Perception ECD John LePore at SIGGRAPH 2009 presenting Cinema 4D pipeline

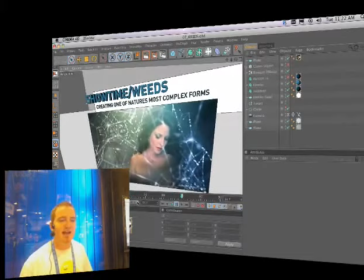(19:12)
I wanted to make them look like they were nicely integrated and not just be clunky 3D text hanging in the web,
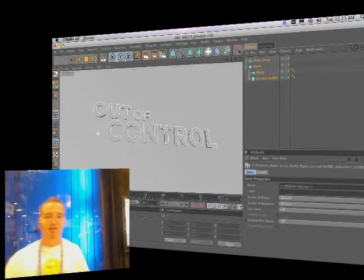(19:18)
but to be sort of like woven into the tapestry of the web, to give it a much more organic and natural feel, make it feel as though, you know, the spider itself had made this text really, you know, is just part of its whole initial organic design.
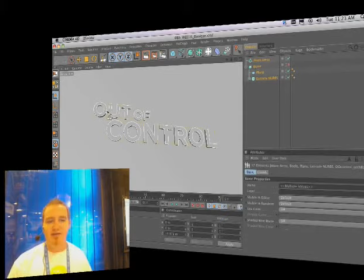(19:33)
So to do that, extruded my text elements that I brought in from Illustrator,
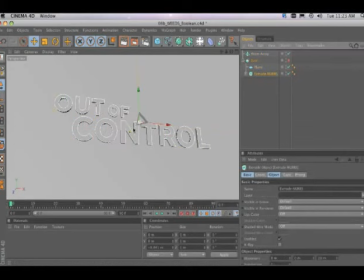(19:40)
took a plane and set my type up so that it's kind of intersecting this plane element. And then I did a Boolean operation on it. What a Boolean operation does is it essentially works almost like a Pathfinder operation in Illustrator,
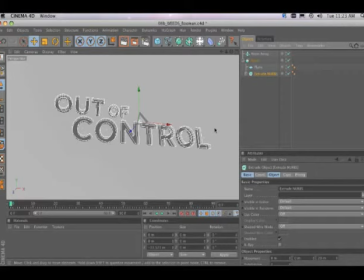(19:59)
where it you can use one piece of geometry to subtract from another one. So did that to cut a hole in this plane. And because I'm using pretty complex geometry of this type to cut through the very simple geometry of a plane,
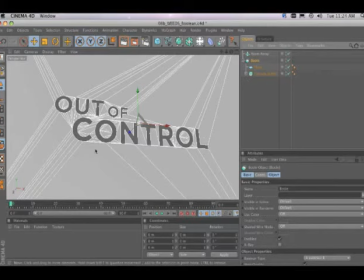(20:16)
you end up getting all these new polygons coming out. So these polygons, you can start to see sort of where this is going to be going. Just these new polygons formed, it almost kind of has a little bit of like a spider web feel to it.
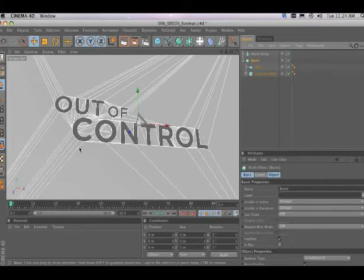(20:28)
Like it, you know, you can see these strands going off into the corners. And from here, I knew I just wanted to keep pushing this just a little bit further. Right now, it's still a little too precise, a little too calculated, doesn't really look natural and realistic.
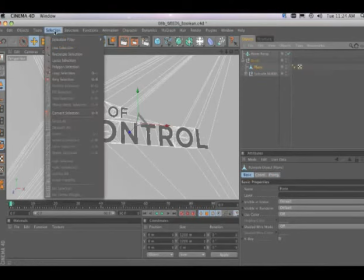(20:41)
So I take my Boolean object and I turn that into an editable object.
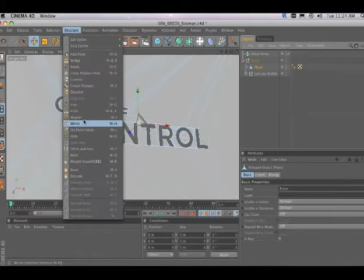(20:46)
I'm going to go into this plane here and take the knife tool. If I go into point selection mode here, I'm going to grab the knife tool.
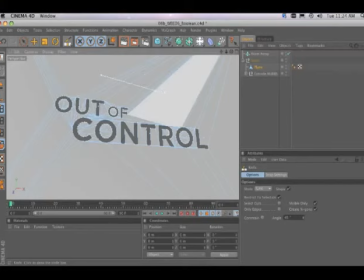(20:54)
And what the knife tool is going to allow me to do is anywhere where I draw a line intersecting any of these polygons, it's going to make new polygons there. So now I can start adding any new strands of web that I want to add to this piece.
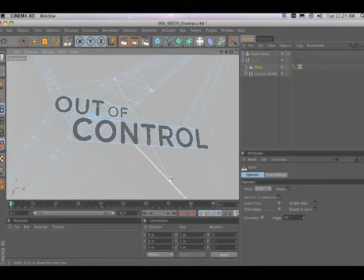(21:08)
And in doing this, I realized that, you know, I'm sitting here, I got my tablet, and I can just start like hacking away at this thing. I mean, I'm not really even paying close attention to what I'm doing, but I'm getting, you know, more and more organic kind of results by just slashing like crazy.
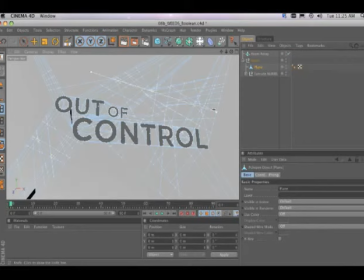(21:25)
You know, I just sat here for about, 5 minutes just going nuts on this thing, not really caring where I'm going, taking a moment, then maybe being like, all right, you know, it'd be nice if there was one that just went from here to here, and then go right back to just slash it away at this thing.
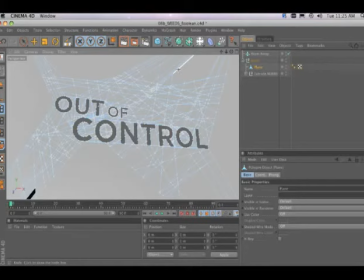(21:40)
So now that I've slashed away at this thing, it's looking all butchered up and starting to look a little more complex and a little more organic, I can take this and drop it into the atom array object. What the atom array object is going to do, I can pull that guy right out from here,
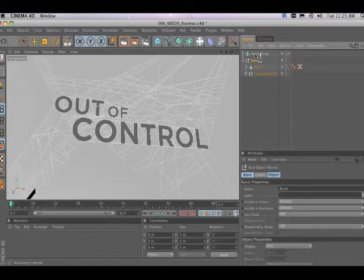(21:55)
the atom array is going to take any polygon edges and turn those into actual geometry.
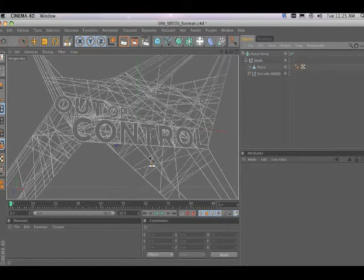(22:01)
So in doing that, I instantly have geometry that's starting to look like an actual spider web here.
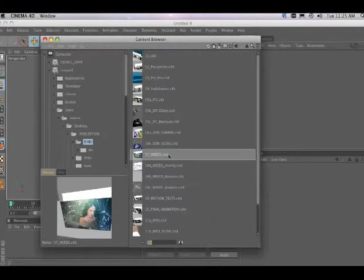(22:08)
So this is a little rough. I'll show you one that I took a little more time with and was getting slightly more calculated with.
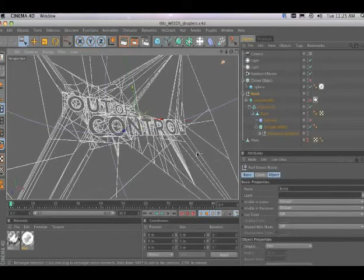(22:15)
So I've got this guy here. This is looking pretty good. This is essentially what I'm looking for in this piece. I've got my text nicely integrated into this web element.
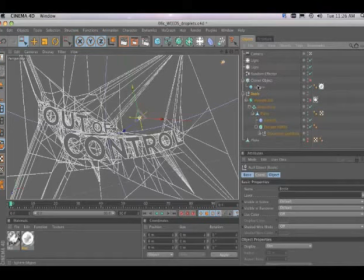(22:24)
I want to make it feel just a little more organic, so I threw a quick spherified deformer on it, which just gives it that little extra bow, makes it feel like it's sagging a little bit, and I'm pretty much there. But then going back and looking at all these reference imagery that we had of spider webs, and we looked at a couple, you know,
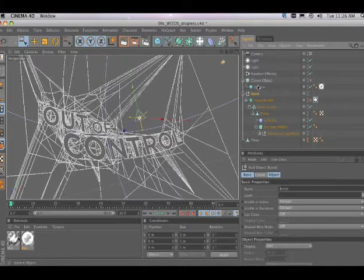(22:43)
spider documentaries and seeing all this stuff, we realize that when you look at a spider web is so fine, it's so thin that you're not even seeing the web itself. You're seeing little droplets that collect along the web. And, we realized that was going to be a key part of the design of this.
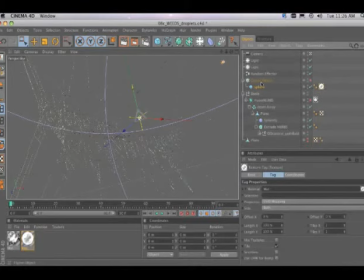(23:01)
So we made a quick sphere through a nice kind of water droplet texture on it and then dropped that into a cloner object.
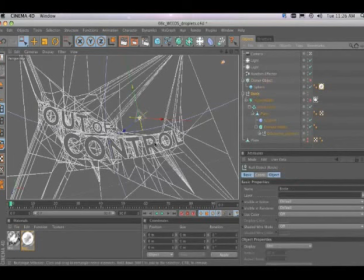(23:08)
We tell the cloner object that it's going to reference our spider web geometry and randomly propagate droplets all over that web.